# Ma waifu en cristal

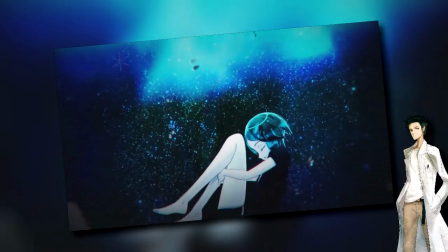(0:00)
Aujourd'hui, le ciel est calme, l'air est doux et le bruissement des feuillages réveillent avec bienveillance les petits animaux dans leur terrier.
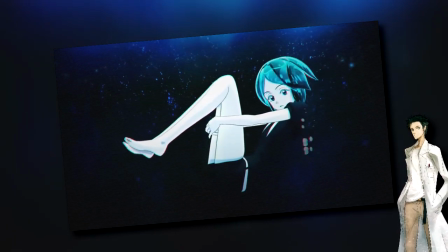(0:06)
Les pierres, alors jalouses de toute cette vitalité, décidèrent de devenir des waifus. Un jour normal au Japon en somme.
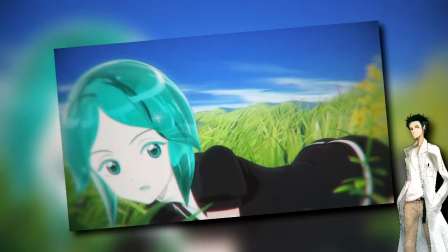(0:13)
Salutations voyageurs, mets-toi donc à ton aise et laisse-moi te parler de cet animé fort agréable à regarder qui inaugure donc cette nouvelle année de vidéo.
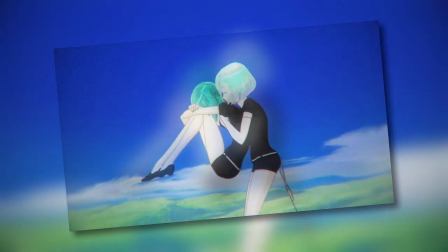(0:20)
Car oui, m'étant enfin replongé dans un mou de calme après être passé par l'adoration, la colère et la contrariété,
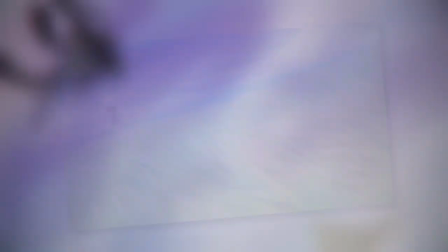(0:24)
je me décidais enfin à regarder ces animés que vous m'aviez fortement conseillés et qui correspondaient au calme et à la contemplation dont j'avais besoin.
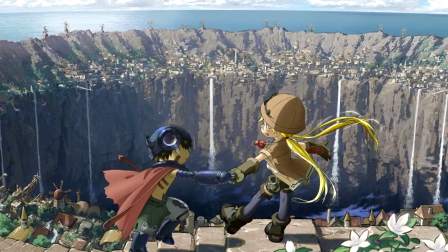(0:30)
Et bien sûr, le premier en tête de liste était Medinabis, mais voilà qu'avançant sur l'internet mondial, un animé attire mon attention via une tête extrêmement attendrissante et visiblement en CGI.
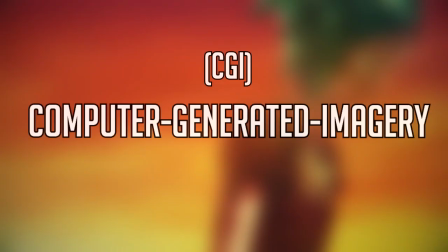(0:38)
Entre parenthèses, pour ceux qui ne seraient pas au courant, CGI veut dire Computer Generated Imagery. Il s'agit en gros d'images de synthèse.
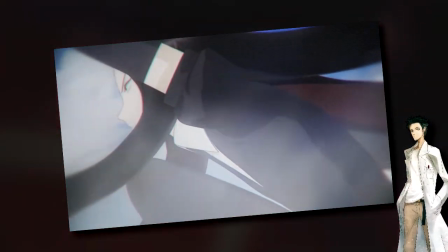(0:44)
Mais on en reparlera un peu plus tard du pourquoi du comment de cette technique dans la japanimation. La suite la voici, Ouseki no Kuni, l'ère du cristal.
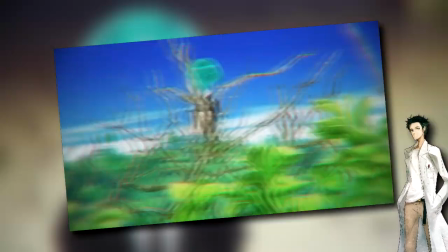(0:50)
En 12 épisodes pour l'instant, je n'ai plus qu'accroché à cet animé pourtant en full CGI. Or, je ne sais pas comment vous, vous percevez les animés full CGI, mais personnellement je les évite habituellement soigneusement,
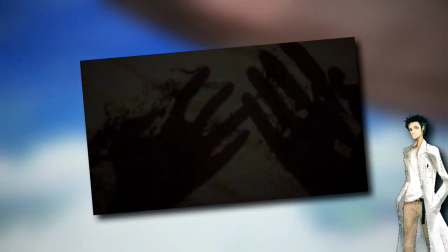(0:59)
car les regarder me demande un effort supplémentaire pour rentrer dans l'univers lorsque celui-ci m'est inconnu.
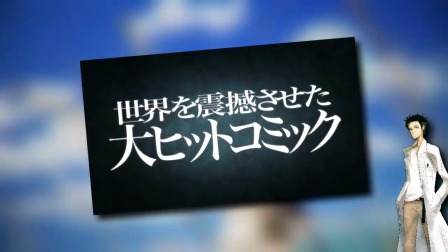(1:03)
J'ai toujours trouvé ça extrêmement rigide, à la différence des films d'animation avec énormément de budget où l'image est extrêmement fluide, et les personnages expressifs, dans la japanimation la plupart du temps c'est l'inverse.
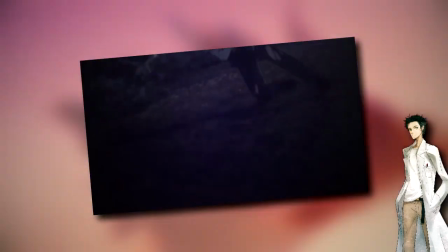(1:12)
Et les personnages très peu expressifs couplés à la rigidité du tout me sortent très souvent du délire. Pour vous donner un exemple, les grands yeux dans les animés.
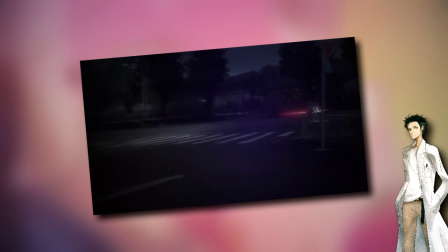(1:18)
Au début ça peut faire bizarre, mais après tu t'y habitues et t'y fais même plus attention, ça fait partie de la chose.
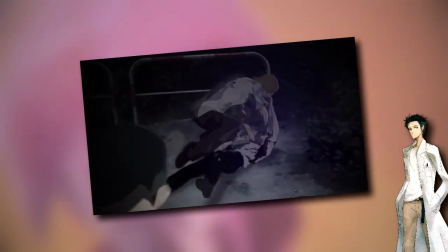(1:22)
A contrario, la CGI me fait le même effet que lorsque tu regardes une série avec une connexion pourrie qui charge la vidéo toutes les 20 secondes.
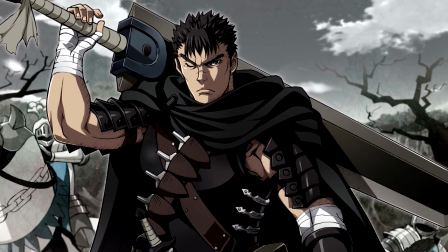(1:27)
Ça sort du délire, comme un freeze dans un jeu vidéo à ambiance. Même si la surprise de l'anime Berserk qui est tout de même très bien réussi malgré la CGI qui même si parfois est au niveau South Park,
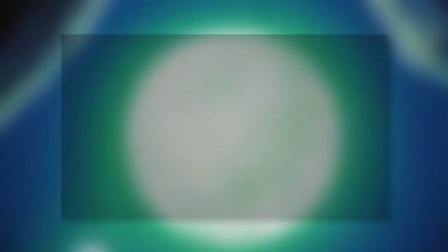(1:35)
la plupart du temps ça passe et c'est suffisamment travaillé pour que ça ne te sorte pas de l'ambiance. Ce ne sont pas des gros polygones comme dans les débuts de Ruby par exemple.
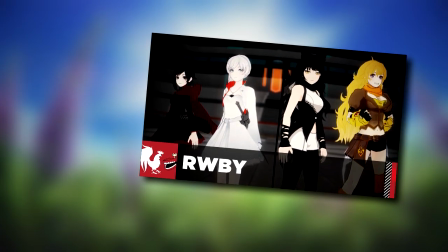(1:42)
Ou si on est thermétique à ce genre de visuel, c'est comme les films en noir et blanc, le plus dur c'est de rentrer dedans, c'est plus dur quand t'appréhendes, comme t'as oh.
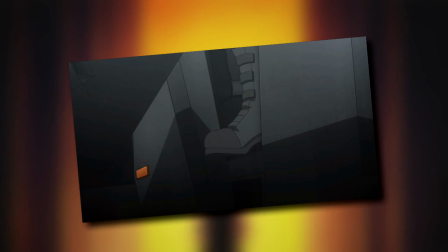(1:48)
C'est pas pour rien que dès qu'il y a de la CGI dans un animé, tu le remarques tout de suite. D'ailleurs, contrairement à ce que beaucoup de gens pensent, la CGI n'est pas moins chère que l'animation traditionnelle, c'est même tout le contraire la plupart du temps.
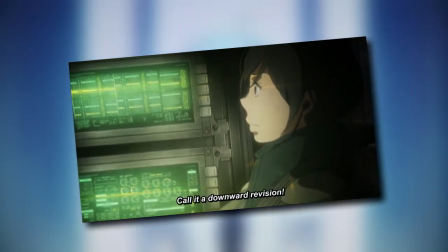(1:57)
La différence, c'est qu'une fois les modèles faits, c'est plus facile à animer, mais la production nécessite bien plus d'intervenants que pour l'animation traditionnelle, ce qui fait donc bien plus de gens à payer.
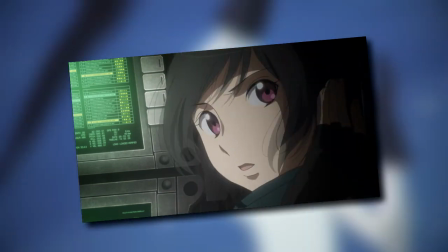(2:04)
Et ne soyons pas hypocrites, quand la CGI s'invite dans un animé normal, c'est presque toujours magnifique, car cette technique permet d'avoir des visuels oniriques, psychédéliques, et surtout conservant les niveaux de détail,
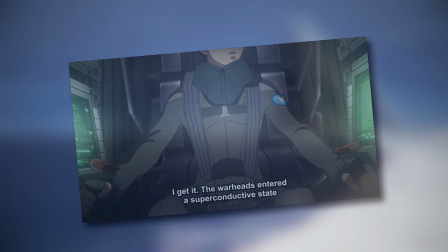(2:13)
quelle que soit la taille et l'éloignement du modèle.
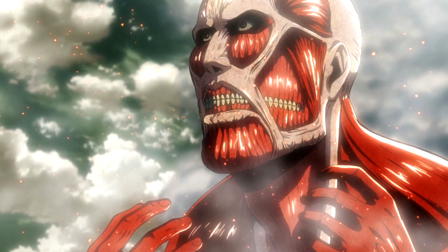(2:14)
Par exemple, le Titan Colossal dans la saison 2 de l'attaque des titans, en prenant en compte le gigantisme de la situation, l'animation traditionnelle n'aurait pas pu maintenir un tel niveau de détail,
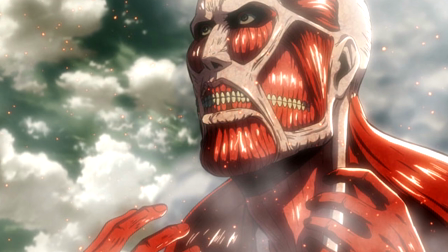(2:22)
à la fois du Titan Colossal et des personnages tout petits en mouvement rapide juste à côté sur le même plan.
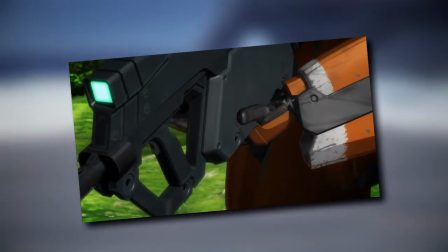(2:27)
En fait, la plupart du temps, les spectateurs ne râlent pas en voyant de la CGI tout simplement parce qu'il y en a partout et dans n'importe quel animé aujourd'hui, pour les étendues d'eau,
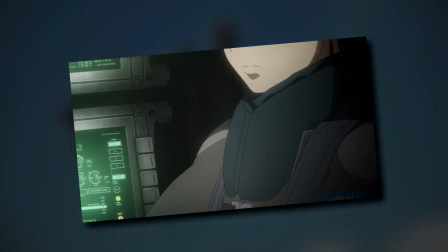(2:33)
les bâtiments, les effets de particules, les arrière-plans, les mecha... Non, là où ça pose problème, c'est lorsque ce sont les personnages qui sont animés.
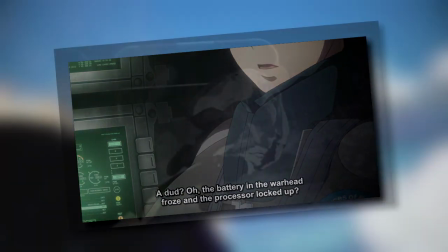(2:39)
Du fait de la rigidité apparente, ces personnages redeviennent brusquement fictifs.
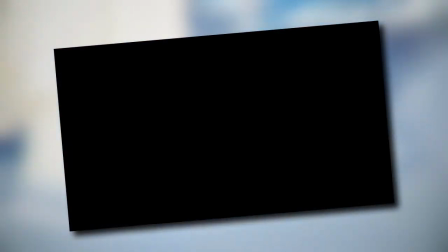(2:42)
Certains animés pour certaines scènes, que je ne peux évidemment pas montrer si je veux que ma vidéo ne soit pas bloquée dans le monde entier, passent de personnages animés normalement pour brusquement switcher en CGI pour les scènes un peu plus ambitieuses.
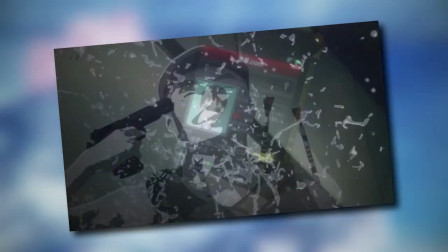(2:52)
Sauf qu'à notre regard, ces personnages redeviennent brusquement des objets qui bougent, avec très peu de variations et de vie.
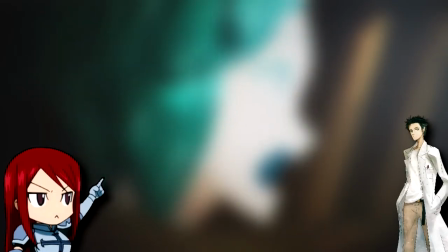(2:57)
Je vous entends déjà depuis mon entre, cher voyageur. Et du coup, l'animé dont tu veux nous parler, c'est pareil ou pas ? Et c'est quoi la musique à 2 minutes 40...
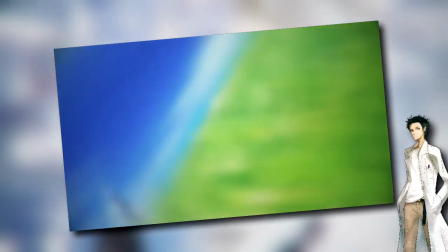(3:02)
Justement, j'y viens. ou Sekinokuni dont le titre me rappelle celui d'un jeu vidéo, peut-être à cause du No Kuni, je sais pas.
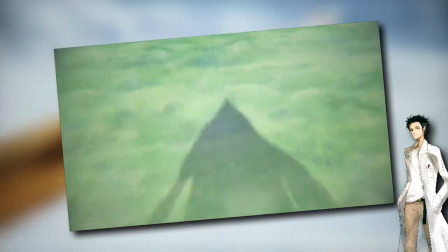(3:08)
Ici, les personnages principaux sont des cristaux, soit littéralement des pierres, et le côté rigide de la CGI ici est parfaitement cohérent.
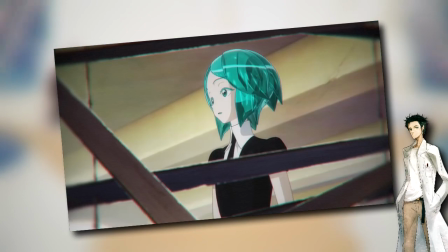(3:13)
Ce qui fait qu'on se retrouve ici avec une oeuvre qui utilise, volontairement ou non, les défauts entre guillemets de la technique de l'animation de personnages en CGI dans une série à son avantage.
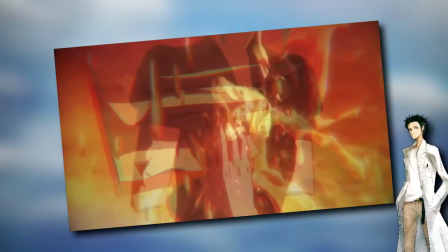(3:22)
De ce fait, cette série concentre tous les bons côtés de l'animation en CGI sans les défauts, et je peux vous le dire, le résultat est d'une beauté subjugante.
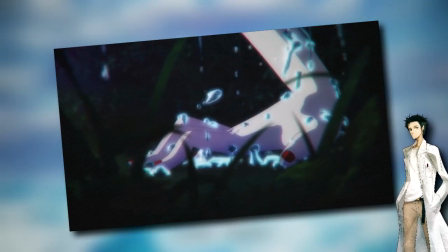(3:27)
Pour la première fois, je me suis surpris à enchaîner les épisodes non pas pour les personnages et pour l'histoire en premier plan, mais surtout pour les visuels et l'ambiance.
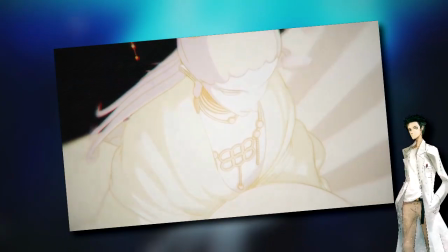(3:34)
Les seules explications quant au fait que des cailloux en forme de waifu soient vivants vient de l'opening qui nous explique assez vaguement le fait que l'humanité, ayant subi plusieurs cataclysmes dus à des impacts de météorites,
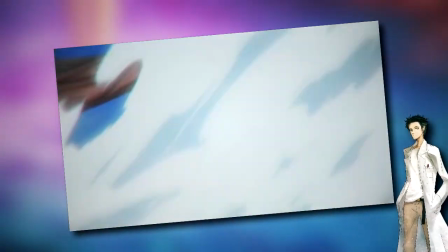(3:42)
s'est vue disparaître dans les océans. Les impacts répétés de ces gros cailloux sur notre planète grise a fait qu'énormément des terres ont été arrachées et ont formé des lunes, ne laissant sur Terre qu'une seule île.
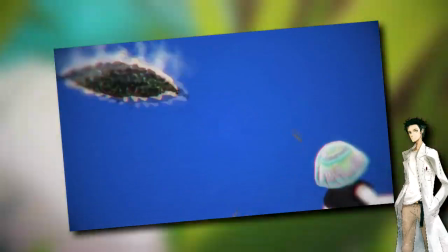(3:51)
Les humains ayant été dégradés dans l'océan se seraient cristallisés pour donner des formes de vie asexuées et immortelles cristallines.
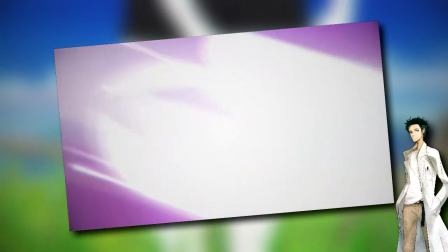(3:56)
Le fait est que ces formes de vie se font régulièrement attaquer sur le rêve de paix par des créatures humanoïdes vaporeuses étranges, et surtout ultra-violentes qui semblent convoiter ces cristaux vivants.
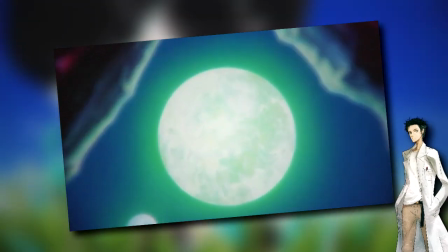(4:04)
Plus tard dans la série, des informations sont données concernant le pourquoi du comment ou quoi ou caisse, et c'est plutôt intéressant.